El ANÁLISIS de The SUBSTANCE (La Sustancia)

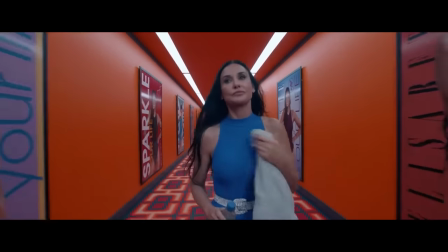[8:15]
Cuando Elizabeth termina su jornada de rodaje, de camino a su camerino tiene que cruzar un largo pasillo,
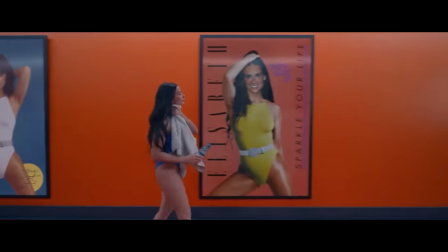[8:20]
que está lleno de carteles con todos los éxitos que ha cosechado a lo largo de su carrera. Eso nos deja ver una vida laboral llena de triunfos, consolidada.
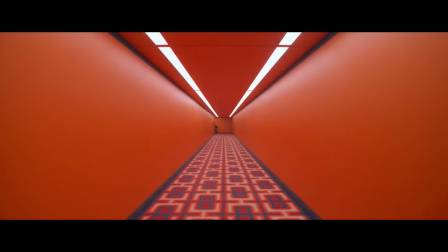[8:28]
La siguiente vez que la vemos atravesar ese pasillo ha sido despedida y ya han despejado de las paredes todos sus logros.
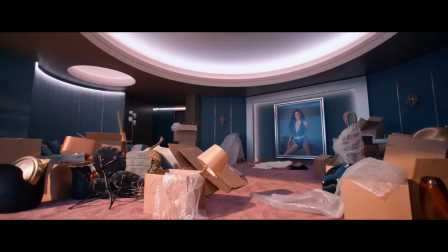[8:34]
La escena nos señala lo pronto que se olvidan las estrellas y lo rápidamente que son desplazadas y sustituidas.
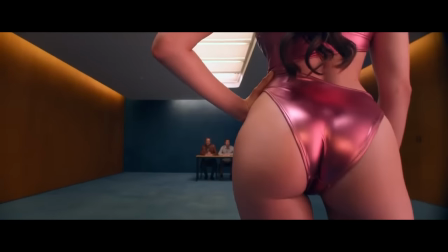[8:39]
Ya está todo listo para que la maquinaria de la industria audiovisual regurgite, y ahí entra Sue.
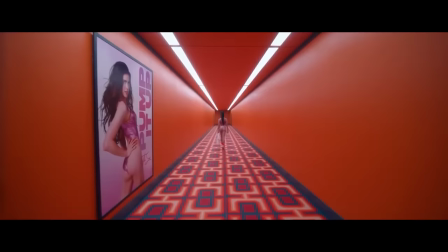[8:44]
Para ella este espacio es sinónimo de futuro. Verlo despejado es la posibilidad de construir su éxito.
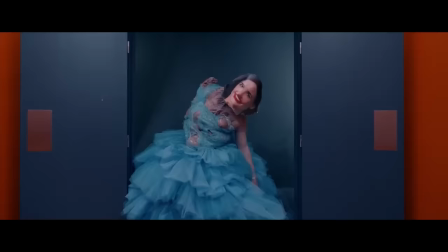[8:50]
De hecho, iremos viendo cómo va rellenando las paredes. Para ambas el pasillo tiene un significado, es el camino hacia la fama.
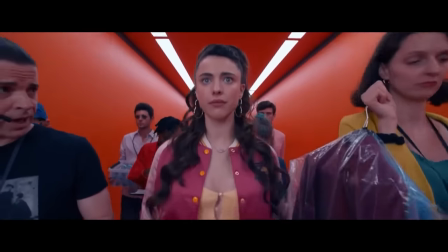[8:56]
Y ese no es un viaje ni sencillo ni lleno de facilidades. Es uno que está lleno de sacrificios y de sufrimiento.
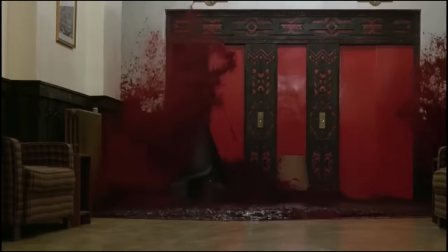[9:01]
Por eso al final lo tenemos lleno de sangre. Lo que por cierto es una muy buena referencia a esta escena del resplandor.
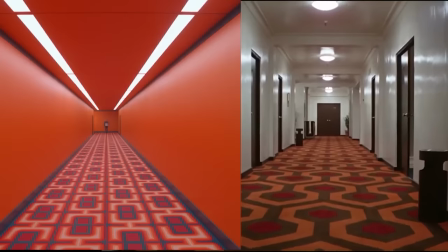[9:08]
Pero ese no es el único guiño que se hace a la peli de Kubrick. Si nos fijamos en la alfombra, comparte los mismos colores que la del Hotel Overclock,
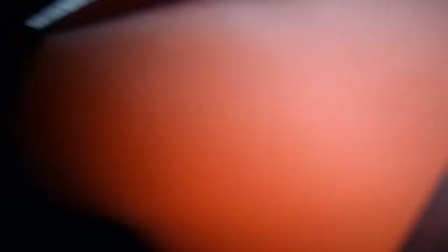[9:15]
y un diseño geométrico bastante similar, solo que en la sustancia en vez de ser un hexágono es un cuadrado partido por dos,
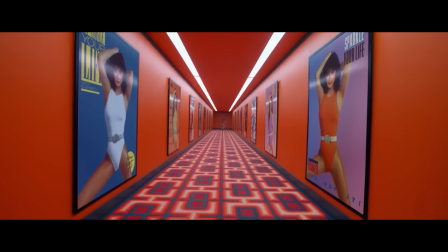[9:21]
que representa la dualidad en leitmotiv de la película. Y por si fuera poco, ese largo pasillo tiene al fondo un par de baños que tienen una distribución del espacio,
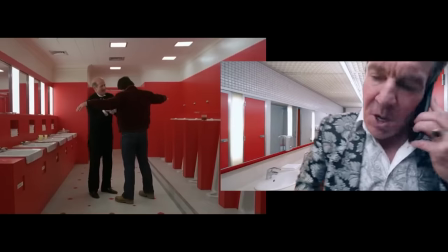[9:30]
y una decoración muy similar a los que visita Jack en el resplandor. Pero el valor simbólico del pasillo como concepto no se queda ahí.
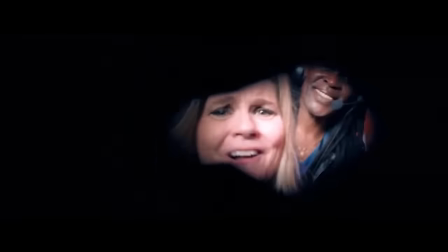[9:37]
Así como hay uno colorido que lleva al éxito, hay otro más lúgubre y oscuro. Es el de la casa.
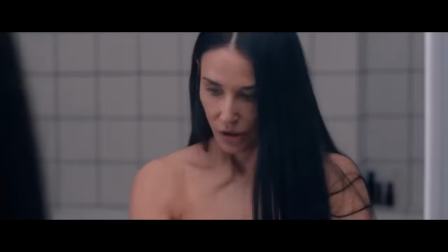[9:43]
Ese lleva hasta el baño, que es el sitio donde prueba la sustancia y donde ocurren las distintas transformaciones o clonaciones que sufre Elizabeth. Es un sitio íntimo y personal donde ella se muestra vulnerable. Por eso ese recorrido está poco iluminado, se siente denso porque te está llevando a la psique del personaje.
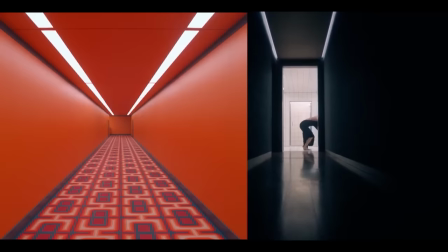[10:00]
Fijaros en la diferencia entre ambos espacios. Uno lleva al éxito, al mundo público. El otro lleva a su psique, al mundo íntimo y personal.
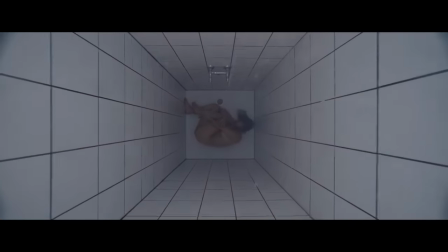[10:07]
Y mirad aquí a la pobre Elizabeth destruida por haber perdido lo poco que le quedaba de su bien más preciado, la belleza.
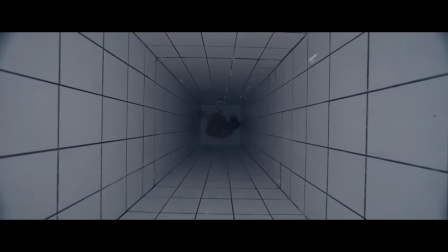[10:13]
De alguna manera siento que su ducha se transforma en un pasillo para que la veamos alejarse del mundo y que la perdamos de nuestra realidad. Para mí es un punto de inflexión en la película ya que siente por primera vez que puede que no haya tomado una buena decisión y que salga perdiendo.
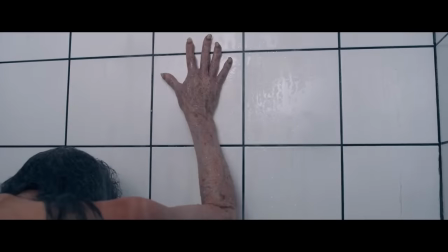[10:27]
Es como si la diesen una puñalada por sorpresa. Y aquí en este mismo instante aparece varias referencias a psicosis.
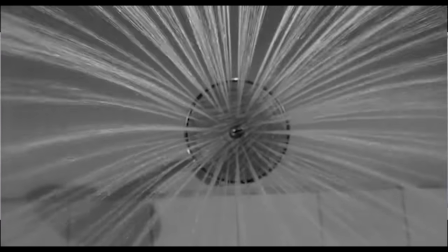[10:33]
La más destacable tal vez sea la del plano de la ducha. Fijaros que bien metido, referencia que profundiza en el personaje.
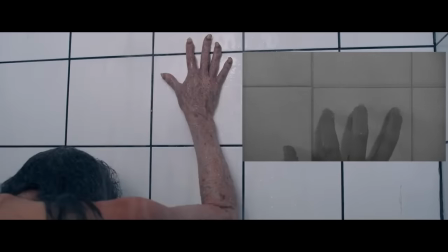[10:40]
De hecho, esta idea de que va a sentir una puñalada por la espalda nos la adelantan cuando Elizabeth toma la sustancia por primera vez.
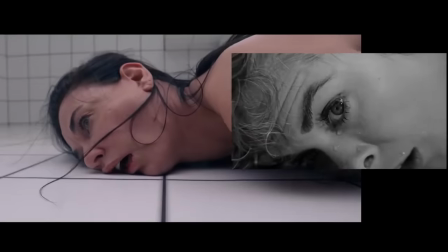[10:46]
Podemos verla desplomarse en el suelo igual que la protagonista de Psicosis tras ser atacada por Norman Bate.
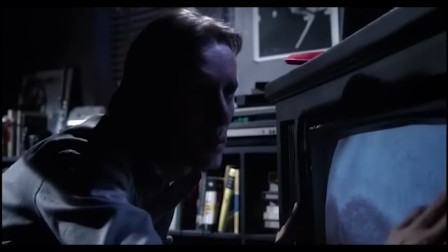[10:52]
Me llamó la atención esta manera de usar referencias para adelantar cosas que vamos a ver luego.
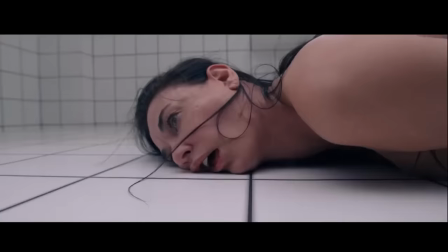[10:57]
Lo hizo con la mosca, con el graffiti y también con esto. Y eso me lleva a pensar una cosa.
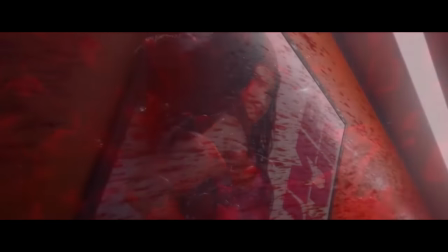[11:01]
Siento que la sustancia trata al espectador de manera inteligente, sin complacencias ni infantilismos.
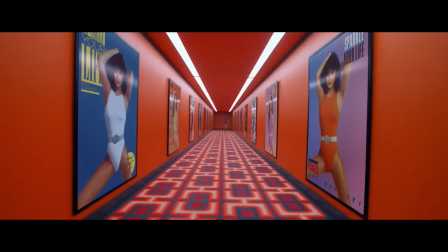[11:06]
Por ejemplo, si te quieren hablar de la carrera de Elizabeth, lo hace a través de su estrella.
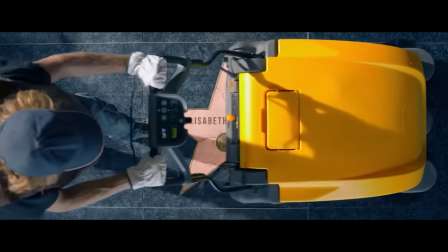[11:11]
De esta manera, en tan solo dos minutos y sin utilizar una sola línea de guión, nos ha repasado su carrera profesional que, por cierto, es tan efímera como la de tantos otros artistas.
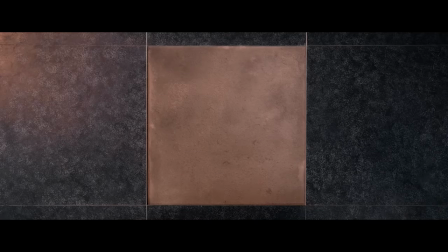[11:19]
Nos enseña cómo se fabrica una estrella desde el principio, desde que colocan las varillas que la dan forma,
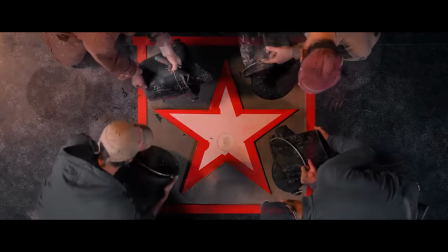[11:24]
el nombre por el que será reconocida, el relleno para que la losa encaje junto al resto y cómo la pulen.
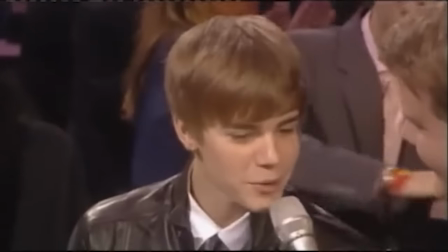[11:30]
Todo eso, en el fondo, es el periodo de formación del artista, y es que en la mayoría de los casos es siguiendo un molde,
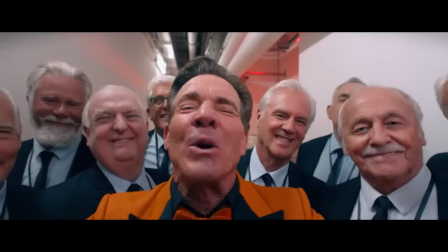[11:35]
dando lugar a estrellas prefabricadas, que además diseñan ejecutivos sin escrúpulos como el que aparece en la peli.
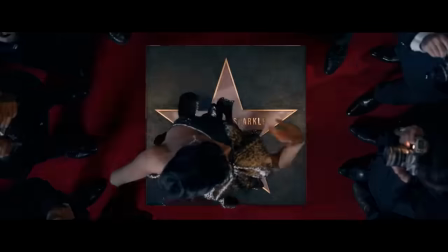[11:40]
Acto seguido vemos a Elizabeth sobre su propia estrella, acaparando la luz de todos los frases,
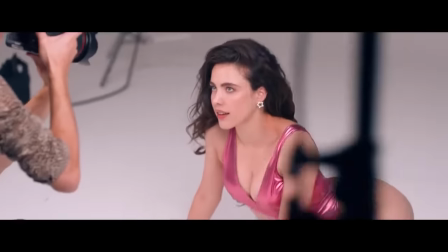[11:45]
algo que por cierto dura menos de lo que tardo en decir esta frase, y eso nos señala lo breve que es ese momento de gloria en el que estás en la cima.
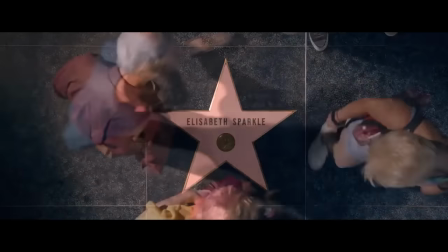[11:52]
Tras ese instante llega el momento de los fans que siguen su estela, y eso significa que aún acapara la atención.
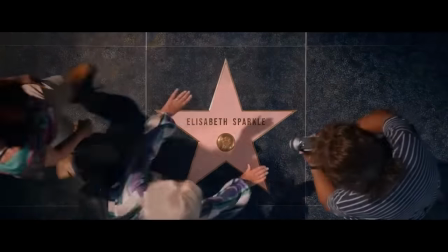[11:58]
Los groupies van a sacarse fotos, quedando con el tiempo solo las incondicionales. Tras eso llega el otoño del artista.
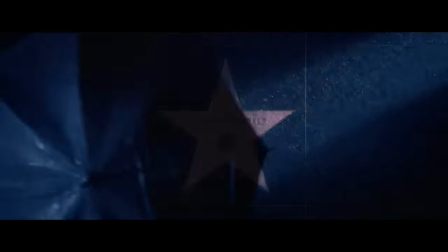[12:05]
Su carrera se empieza a grietar y pasa a convertirse solo en una baldosa del suelo más. La gente ya no se detiene sobre su estrella, pasa sin prestar la más mínima atención.
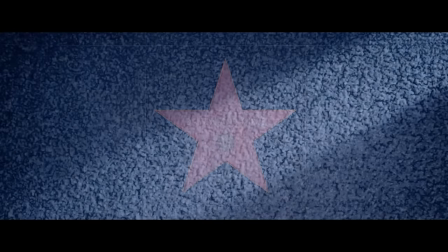[12:13]
Y así llegamos al invierno, su ocaso.
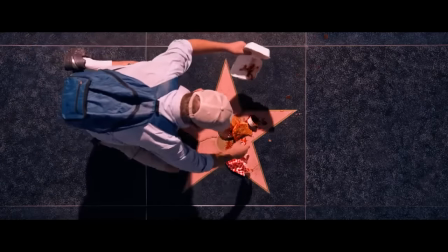[12:15]
Momento en el que a alguien que pasa por ahí se le cae su hamburguesa sobre la estrella impregnándola de ketchup y vaticinando el final sangriento que le espera su carrera.